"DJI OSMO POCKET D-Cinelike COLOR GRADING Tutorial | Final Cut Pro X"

So this look wouldn't work perfect But I did some I created some LUTs in
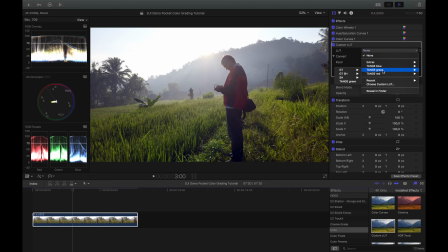[11:47]
there to solve that So let's just apply my normal my normal teal green light because this is my favorite as you can see here right now like it totally makes makes the rice fields too reddish like too warm
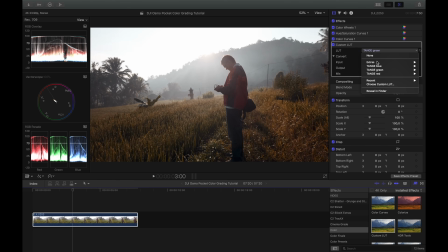[12:00]
doesn't look good i mean it looks good but it doesn't look natural anymore so i don't want to do that so this is why i choose another lot of my pack and this is the gt for green tones gtc for green tones cold and as you can see i get more greenish green
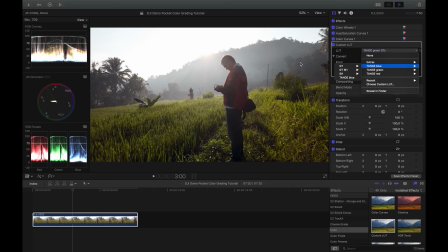[12:18]
tones looks a lot better i would say but let's try another one uh gtoe for warm green tones i know this was blue sorry i wanted to take that that's also quite nice what i also want to have is a bit more blue in my shadows and this is something nice about the
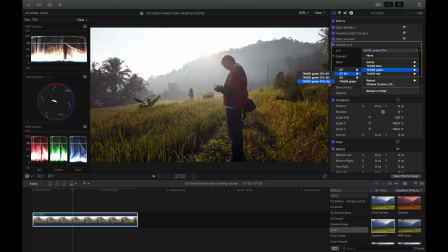[12:36]
lat pack i created here gtw sh is for green tones and bluer shadows and i would say that looks quite nice but it's too strong this look is too strong so that's why bring the mix a bit down here let's
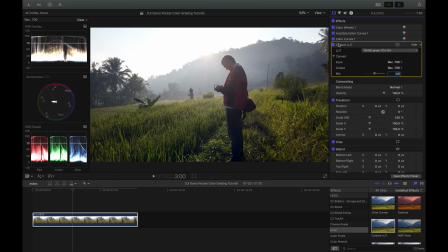[12:55]
just type it in 0.5 and i would say that looks pretty good of course maybe i could do even 0.6 yeah i think that's perfect so and as you can see that already looks pretty good this is my final look what i also want to do with it to make it
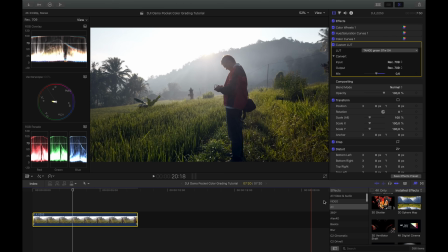[13:14]
a bit more cinematic is to apply a letter box and you go to all for that i don't know in which folder it is and then i just type in let and there it is letterbox and i go to 2.35 and
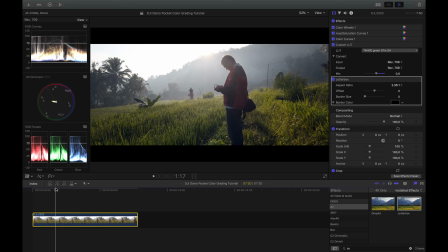[13:29]
as you can see right now we have this nice cinematic aspect ratio that looks cool i love it what i could also do i can animate it now so i can like bring the camera a bit down here
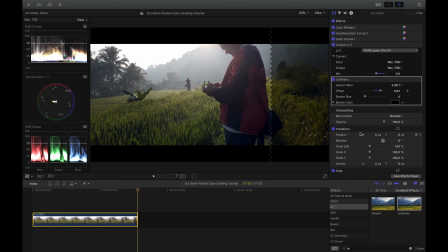[13:43]
and then the last frame and bring it
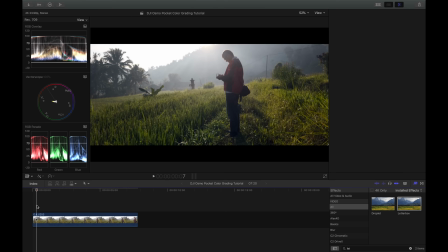[13:49]
up and now you can see all the wall image and it looks like the camera would go down right okay that's it already I especially like the letterbox effect for that animation staff case that makes it easier especially with a Osmo pocket if you're in tilt lock mode you cannot do that up and downward movement that easy as long as you don't have this wheel I don't have it so
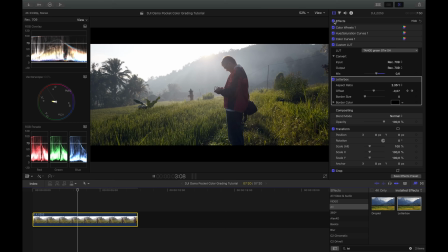[14:10]
that comes in quite handy but apart from that when I just turn the effects off right now and we see how the image looked before and if we see how it looks now it's more contrasty the colors are on point it's great i like it like that and of course i used my own lut pack right now so if you like that look and of course it's not the best scene for my lut pack because especially in cities and so on the orange and teal comes more out but if you like that you find a link in the description below where you can download it and apart from that of course you don't need to use that lot pack there are millions of lots on the internet there are free ones there are paid ones so just look around look what you like and just use the look that you want to have for your footage i will also create another tutorial soon where i show you how to create your own look and save that into a lot so that you can apply that to your footage all the time again so if you're interested in that then don't forget to hit the subscribe button and Apart from that, I would also like to hear your opinion. What did you like about that video? Do you have some suggestions to make it better? And what topics are you most interested in? What videos would you like to see in the future? Please leave it in the comments below. I will answer every comment. And yeah, I hope to see you in the next video.